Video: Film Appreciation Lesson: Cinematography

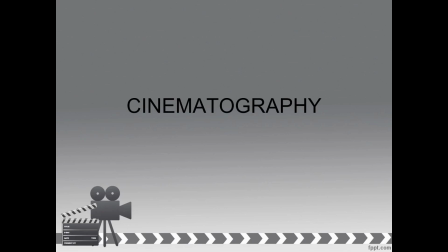Hey everybody, welcome to week number 3 of Film Appreciation. Our last 2 weeks have all been about documentary films, but our second lesson here is going to get us into narrative films. So if documentary films were nonfiction films, narrative films are fiction films.
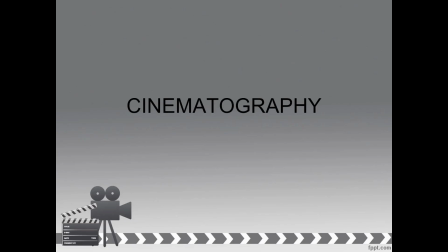Even if they happen to be about true events, they're fictionalized versions of those true events. We are going to focus on narrative films for the rest of the semester, and each lesson is going to give you a new production element that we cover. Our first production element that we're going to cover, though, is cinematography.
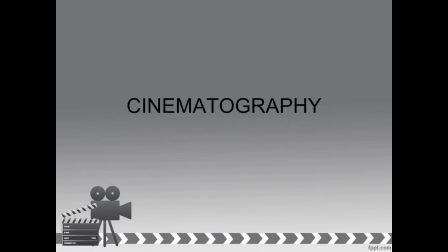So there are a bunch of things that go into cinematography, like camera angles, composition, light, color, if you're going to use like gels or something like that, lenses chosen on the camera, as well as the camera itself, and a plethora of other small details that really influence how a film looks.
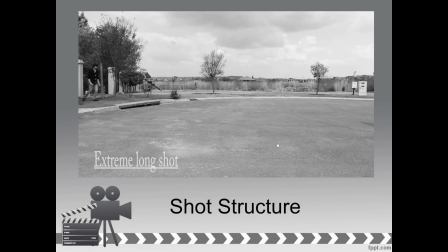But to start at the beginning, we'll take a look at compositions. And to break this down in its most simple terms, let's look at shot structures. So we'll start with the widest of our shots, called an extreme long shot or an extreme wide shot.
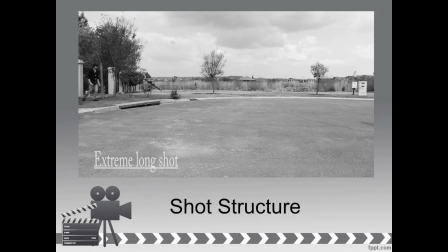You can use these terms interchangeably, and we will have no problem understanding what you mean here.
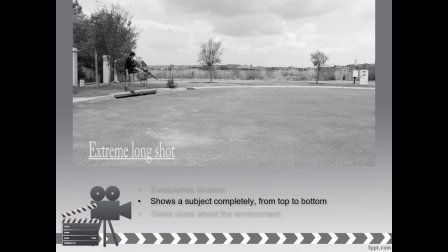Now, in an extreme wide shot or an extreme long shot, you're going to see your subject from head to toe completely. You'll also see these types of shots establishing locations very often. That doesn't mean that an establishing shot must be an extreme long shot.
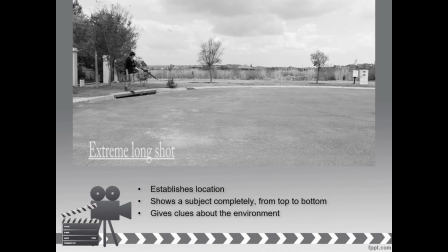We just typically see that type of composition with establishing shots. Now, if you've never heard of the term an establishing shot before, what it does is it establishes a location that appears in the narrative. So, for example,
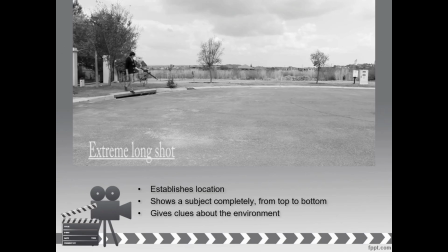if we're watching something like The Lord of the Rings and we see the Shire in an extreme wide shot or extreme long shot, we get an idea of where we are in time and space for our characters to be interacting.
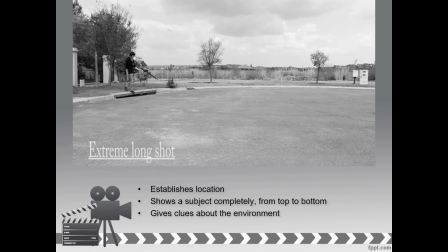Now, that doesn't mean that it's going to be the first time we see the Shire and never again. If we come back there in the second or third movies, we may see another wide shot of the Shire before we start like having a couple of characters interact there. And also, it doesn't necessarily need to be an extreme wide shot.
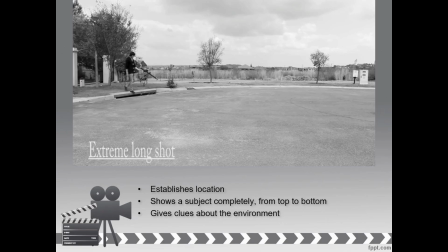It could be a wide shot, or it could even be a close-up if that somehow expresses where we are in space and time. Just generally speaking, extreme long shots oftentimes are establishing shots because you can see so much of the location and environment.
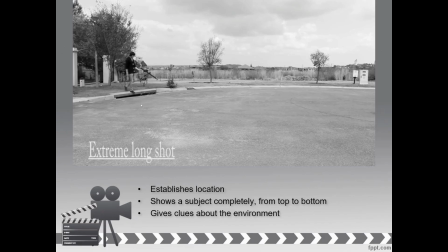So if we're looking at this guy in this space, we can't tell a whole lot about him. We can tell what he's wearing and where he's going, but we don't really know what he's thinking or how he's feeling. Instead, we know a lot more about where he is. So he's in like a cul-de-sac somewhere near maybe a park.
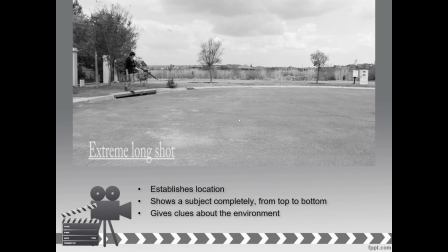So then if we go forward in the scene and he's doing something else, we already know where he is, so we don't need to see much more information about that unless we're introducing something new.
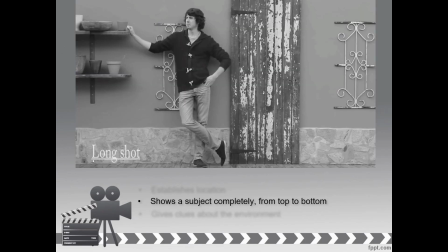Now, if we come in a little bit closer, this is a long shot or a wide shot. So it does essentially the same things that we saw with the extreme long shot or extreme wide shot, except to a lesser extent.
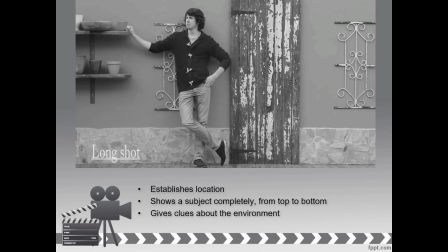So we still have a pretty good idea of where this guy is, of his relationship to his environment, but we know a little bit more about what he's thinking or feeling.
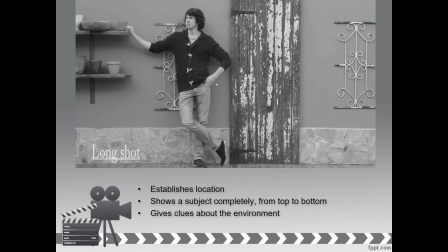We can see more of what's on his face, and we're not just completely reliant on understanding how he's feeling through his body language. Now, it still does the same things. You see your subject from head to toe completely.
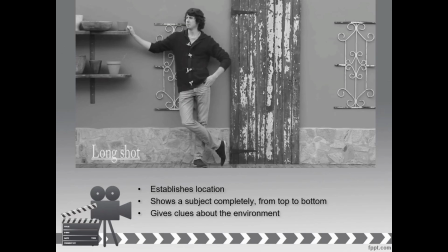It still can establish a location pretty well, and it can give clues about the environment too, except the weight is just a little bit different.
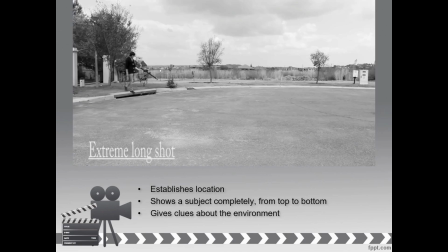Where when we saw in the extreme long shot, we give a lot of weight to our location.
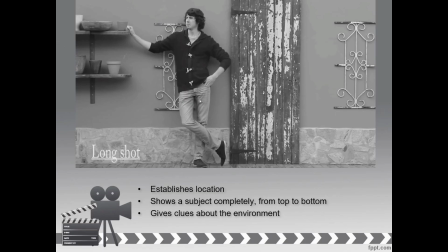In the long shot, we give less weight to that and more to the character.